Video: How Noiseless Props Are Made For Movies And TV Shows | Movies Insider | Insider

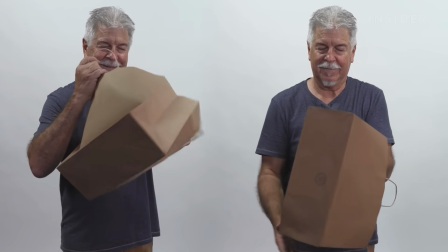0:05 Look at these two paper bags. They don't appear very different, but they sound different.
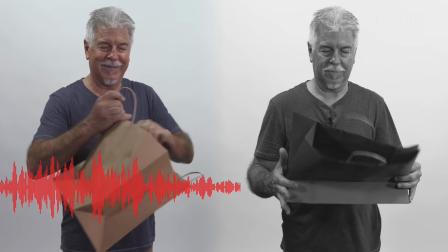0:11 One of these is a real everyday paper bag, and the other one is a silent prop.
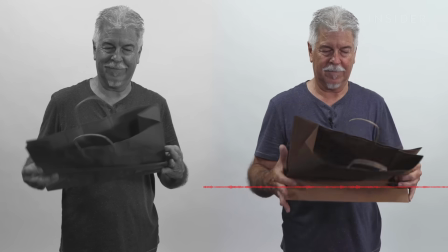0:23 This fake paper bag was an innovation thought up by prop maker Tim Schultz.
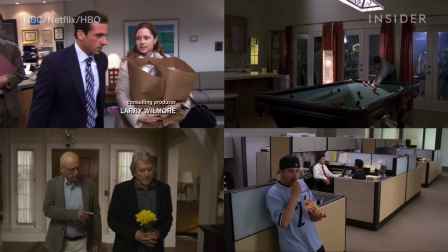0:28 Props is always about solving a problem. And one of those problems is everyday objects that don't look distracting, but sound distracting. I often say that a sound guy can hear grass growing when you're on location.
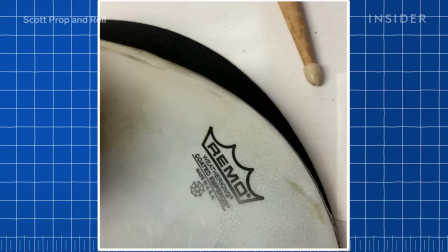0:41 Silencing some props, like drums, can be fairly simple, like adding a drum mute.
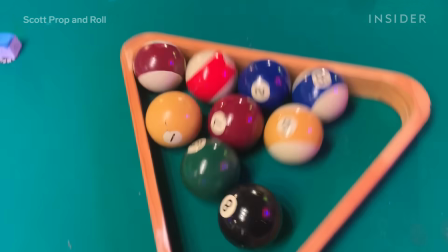0:48 But others require getting a bit more creative.
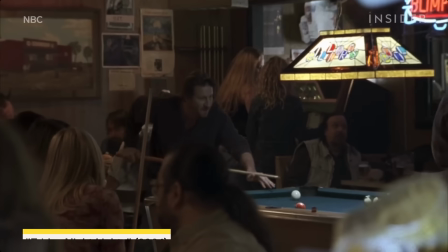0:52 Like with pool balls, which were too loud for these two bar scenes in season 1 of Friday Night Lights.
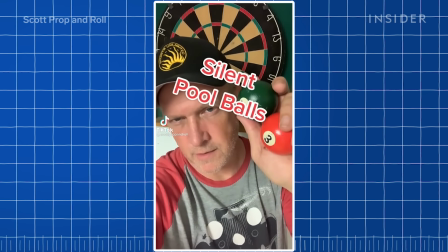1:00 Ooh, nice shot!
Property master Scott Reeder needed to find a ball that would create a softer sound on impact.
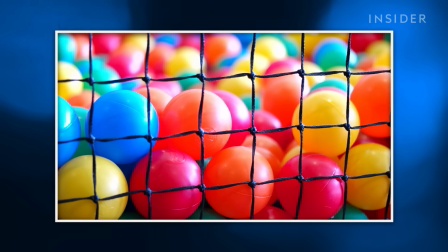1:07 First, he experimented with plastic balls from a ball pit. They were much quieter, but he couldn't get paint to stick to the surface.
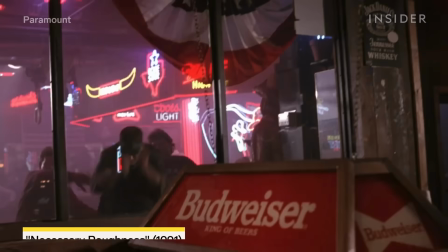1:15 Then he remembered a trick he used on 1991's Necessary Roughness, during a shot where a character is thrown onto a pool table in a bar fight.
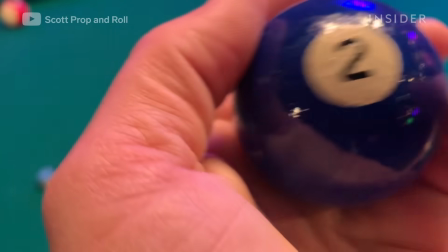1:23 Reeder swapped real pool balls with racquetballs so the actor would land on something softer. We didn't really clue in at the time that, oh, you know, these would be good for sound.
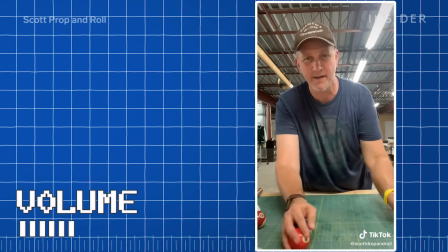1:34 Listen to how real pool balls sound. It's too noisy.
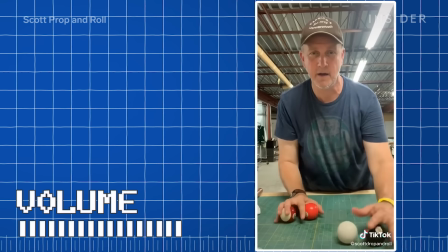1:39 Compared to the racquetballs. Much better.
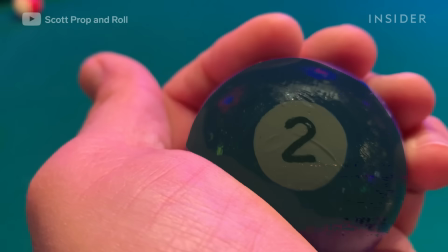1:45 To get it to look like the real thing, Reeder added a layer of primer to make sure the paint stuck, followed with a glossy spray to give off the signature shine of a real pool ball.
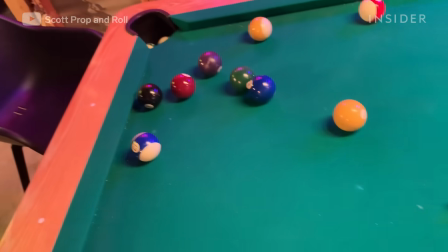1:54 You gotta pick them up to tell that they're not real. And Reeder also had to know when to swap the props in.
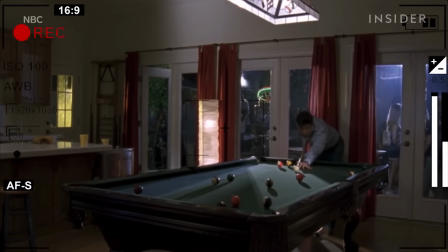2:00 If actors are playing in a scene, we'll typically do real if the camera is going to see them hit the ball.
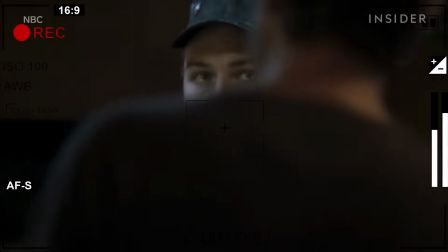2:07 And then when the camera goes to where it's just on their face, we'll throw the fake ones on the table so they can actually play pool.
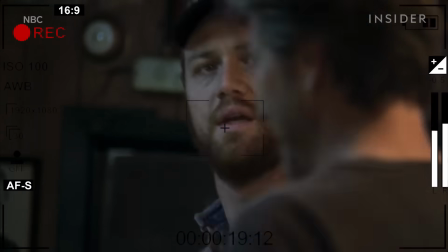2:15 That way the sound man can catch the dialogue. Prop masters don't always need to find a replacement.
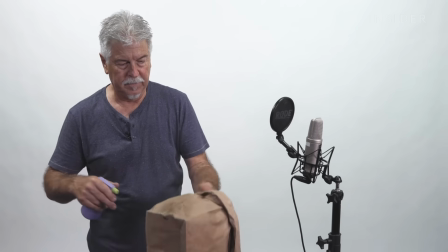2:22 Some silent props are made by just modifying the real thing. For example, in this scene in Tammy,
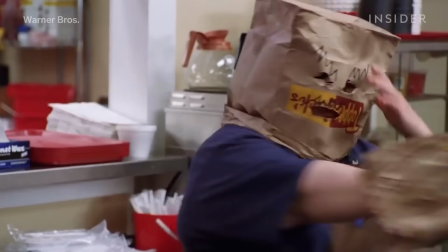2:28 actress Melissa McCarthy needed to wear a paper bag on her head to hide her identity and another one on her hand to hide a gun.
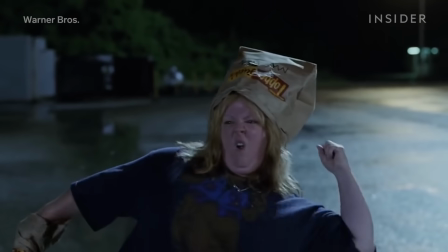2:35 Schultz said it was important for her to use the real thing. But a real paper bag would sound something like this.
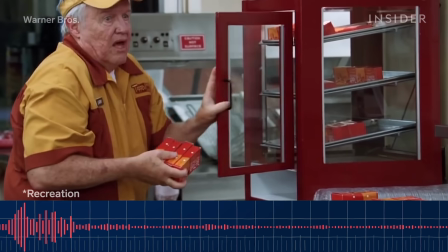2:41 Just get pie. You want some pies? Oh, I can. Well, get a pile for you.
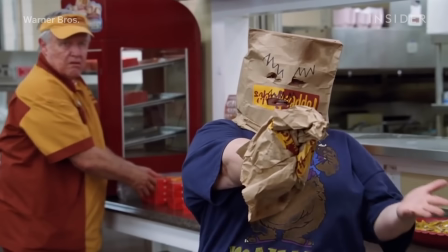2:46 Get a pile for...
Quieting these real bags down meant adding more weight to them.
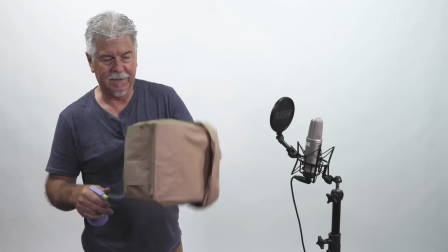2:50 So Schultz sprayed the bags with a mix of water and glycerin,
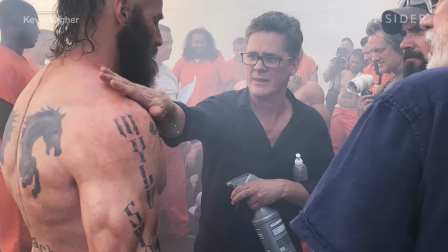2:54 which is typically used to add the appearance of sweat or water droplets on anything from human skin to beer bottles.
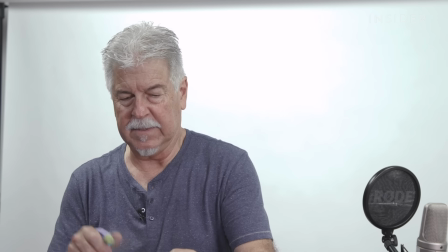3:00 It takes quite a bit of time. Well, it takes time and finesse because you don't want to overdo it.
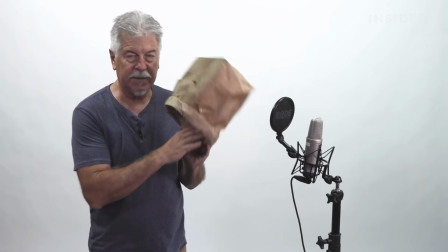3:05 He also taped the bags inside to hold them together and prevent them from crumbling.
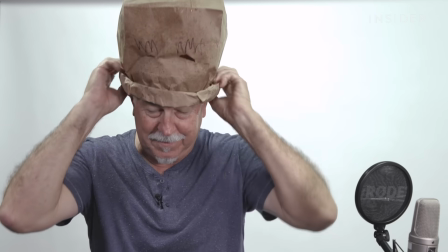3:10 But this fix was only temporary, since the bags would eventually lose their color and fall apart over time.
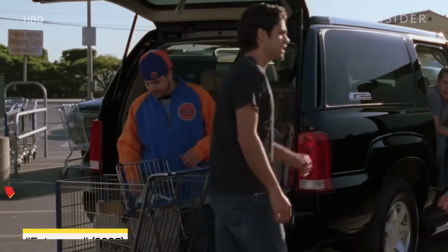3:15 And this wouldn't work for when actors have to handle bags consistently.
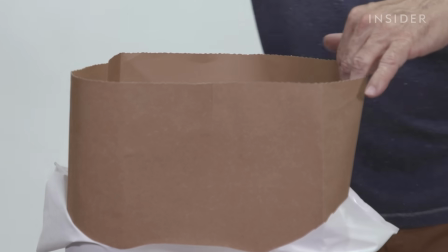3:19 So for other projects, Schultz developed a quiet, durable alternative using fibrous, non-woven fabric.
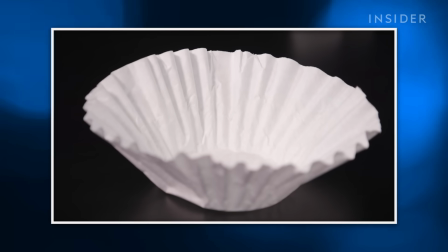3:25 This is actually the same material as coffee filters. To make it look like the real thing, Schultz wraps the fabric around a mold.
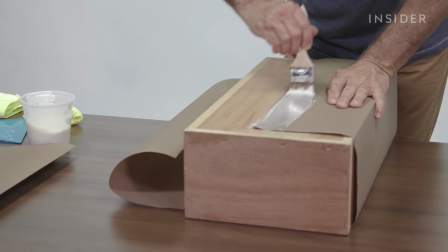3:32 Then he glues and folds the sides by hand. We're trying to copy the bottom of a standard bag that's really made by a machine.
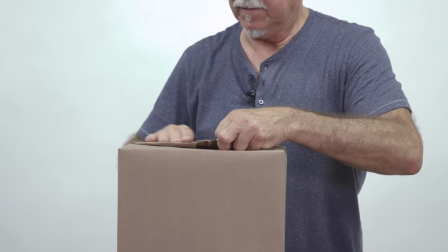3:41 It's important to get the corners so that they're square.
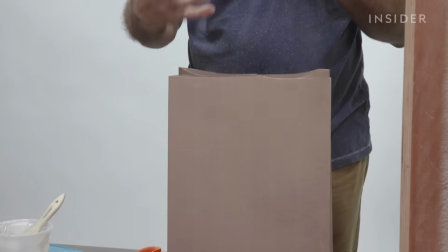3:44 A lot of times when we're using them, we'll crinkle them and make them look more used so they have a more realistic look.
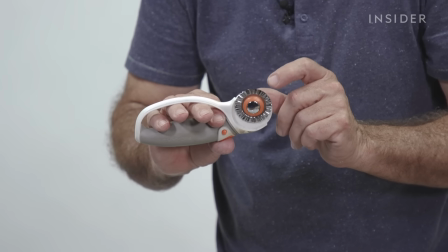3:53 Instead of cutting it smooth, it's going to cut it with a little jagged edge to it.
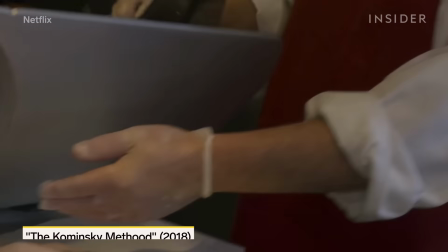3:58 This fabric can be used on other paper products as well, like when this butcher in the Kominsky Method talks to Alan Arkin while grabbing a handful of cold cuts.
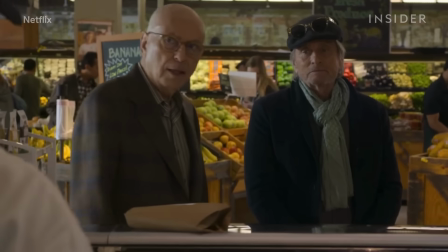4:06 That butcher paper? Fake.